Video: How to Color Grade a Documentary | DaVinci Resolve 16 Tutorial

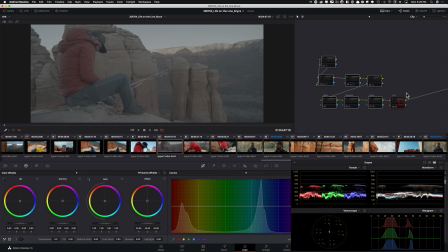So if I were to show you this particular shot, I'm not going to spend too much time on it, but you know, this one was pretty challenging too, because the sun is going down and the image is kind of just looking blah.
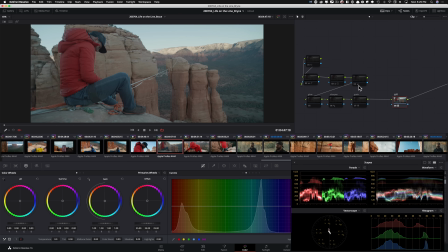There's just not much going on. So then in here, I create that drama and contrast and really do a crazy push and pull, like I can show you right here.
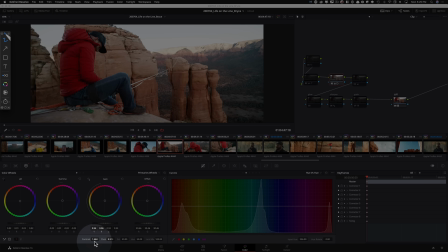So, you know, going pretty extreme with my contrast. Like I said, like, you know, anything close to 1.5 is like really pushed. So this is 1.4, and then doing a lot with my lift gamma gain too. So like even crushing my gamma even more, lifting my lift a little bit, and then pulling my gain down to keep some of the overall, you know, highlights in control. But that was my first pass. Then I came back and I did that again, like, you know, sky replacement.
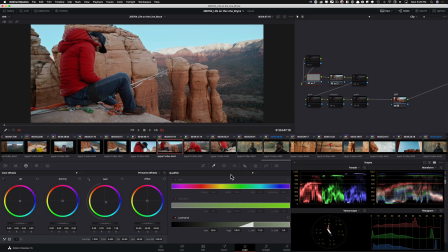Went back and just grabbed it and did a little bit of I'm sure. So okay. So here I did not do hue versus hue.
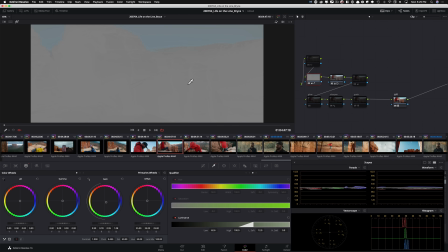It was just like qualifier, Luma, picked my, you know, highlights, and then went in and actually went ham right here.
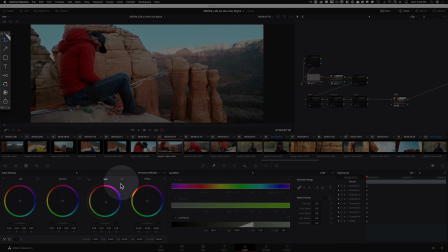So did a lot in my gain and created that.
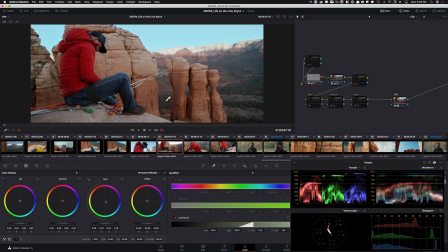And again, just adding an additional color to create some visual interest.
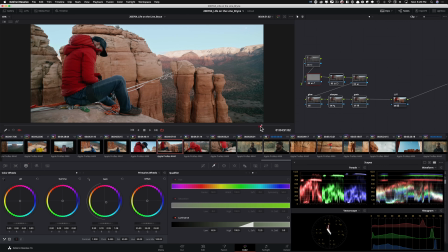And then all of a sudden, like the shot just doesn't look, you know, dull or boring, you know, and that's what we ended up with here. And then, guys, honestly, this is my favorite shot of the entire film.
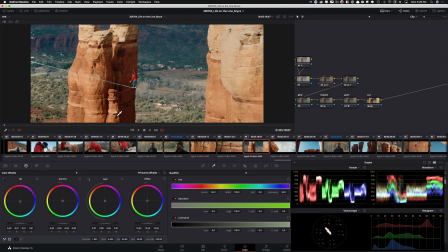This is the third time I said this is one of my favorite shots, but I'm not saying one of. This is actually period one of, like, this is my favorite shot, not one of. This is my favorite shot for so many different reasons. So first of all, let's take it and you know, break it down.
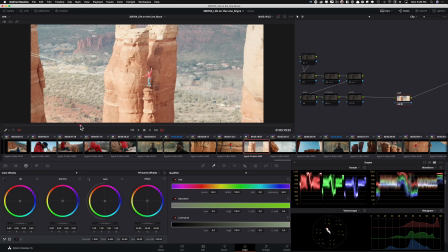So this is my LUT right here. I'm gonna park it somewhere around here. So that's my LUT right there.
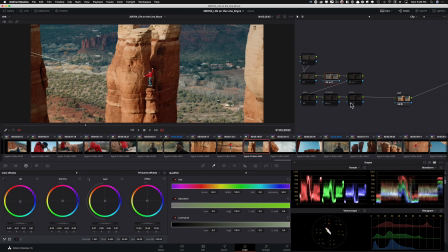And then I went in and did my lift gamma gain.
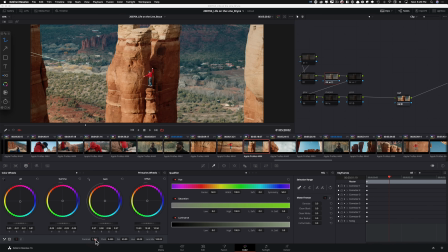And again, no temp or tint, just a good old, barely did any contrast, just went heavy with my lift gamma gain.
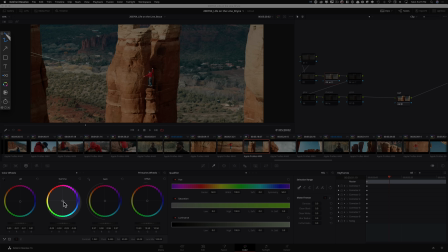So with lift, I'm pulling it down a little bit. With my gain, I'm just bringing it down. I'm keeping it in the center. I just brought it down. And then in my gain, I moved it into that salmon world a little bit, not too much.
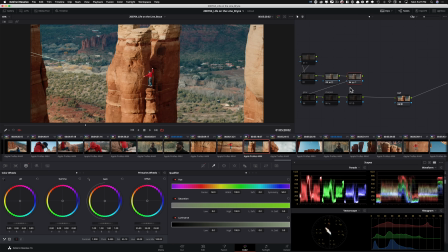And just look at it. It's so beautiful. And then in here, did a little bit of hue versus saturation, brought the red down because the red was getting a bit more, a bit nuclear, and then raised the overall saturation, but then again,
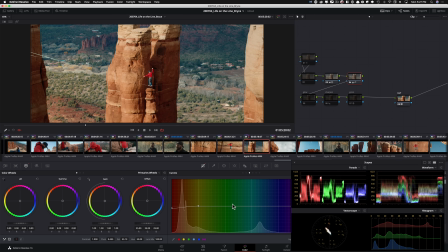brought the red down. So that dance, that's another one, right? So, I mean, you're just like, dude, you're raising the global saturation, but then you're pulling some saturation. What's going on? So you got to feel it out. You know, it comes with experience, but it was very important here to do that. But guys, look at how 3D this image is.
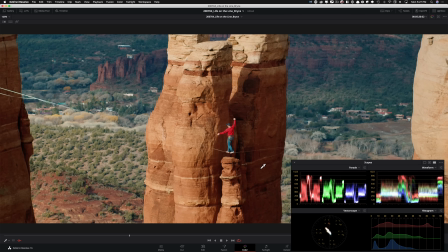And it was just created with really 2 nodes. And then the third one was just like saturation, you know, control.
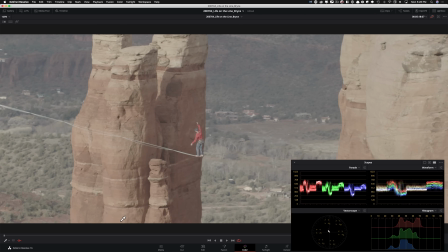But the reason why I love this shot is that look at the parallax. I mean, just look at the director of photography he's doing here.
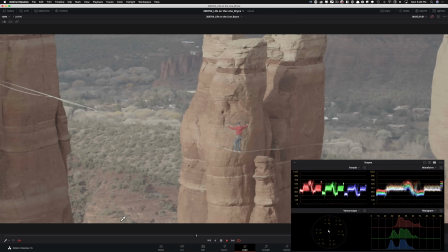I mean, like, killed it. How beautiful this is.
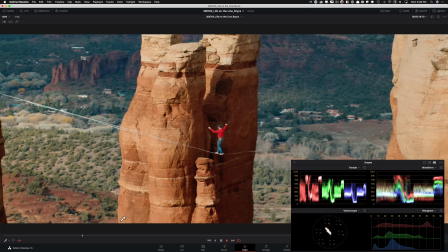And then it was only fair for me to just really, really take it to the next level and just go nuts with it.
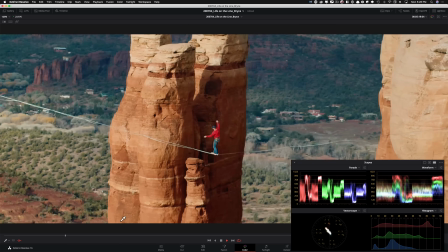And just looks green screen. Like this, it's one of
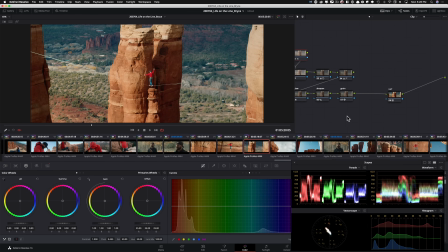my proudest work, like shots that I worked on. Like, I mean, it just makes me so happy.
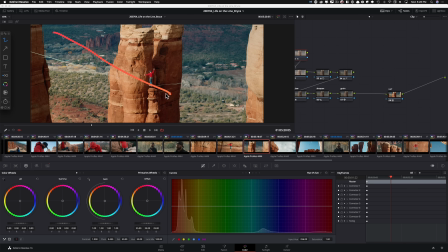Just look at the range. Okay. So just look at the range, the tonalities that I'm creating, like from this to like all the way here.
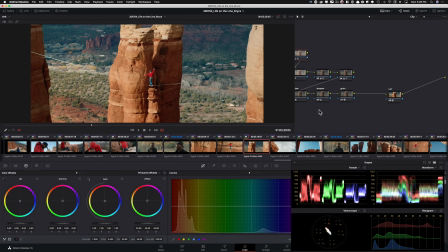And there's just so many colors going on, contrast values, and all of it just done, boom, majority of it just done right here. So that was really beautiful. I was a huge fan of it.
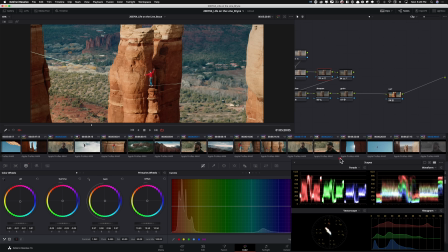And then what I want to show you, which is very interesting, is this. Okay, so this particular shot was super, super dark.
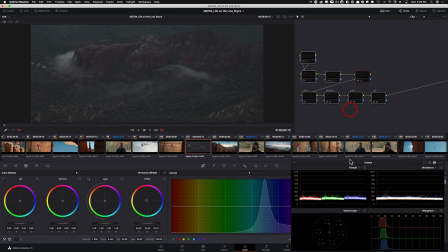Like, look where it's sitting.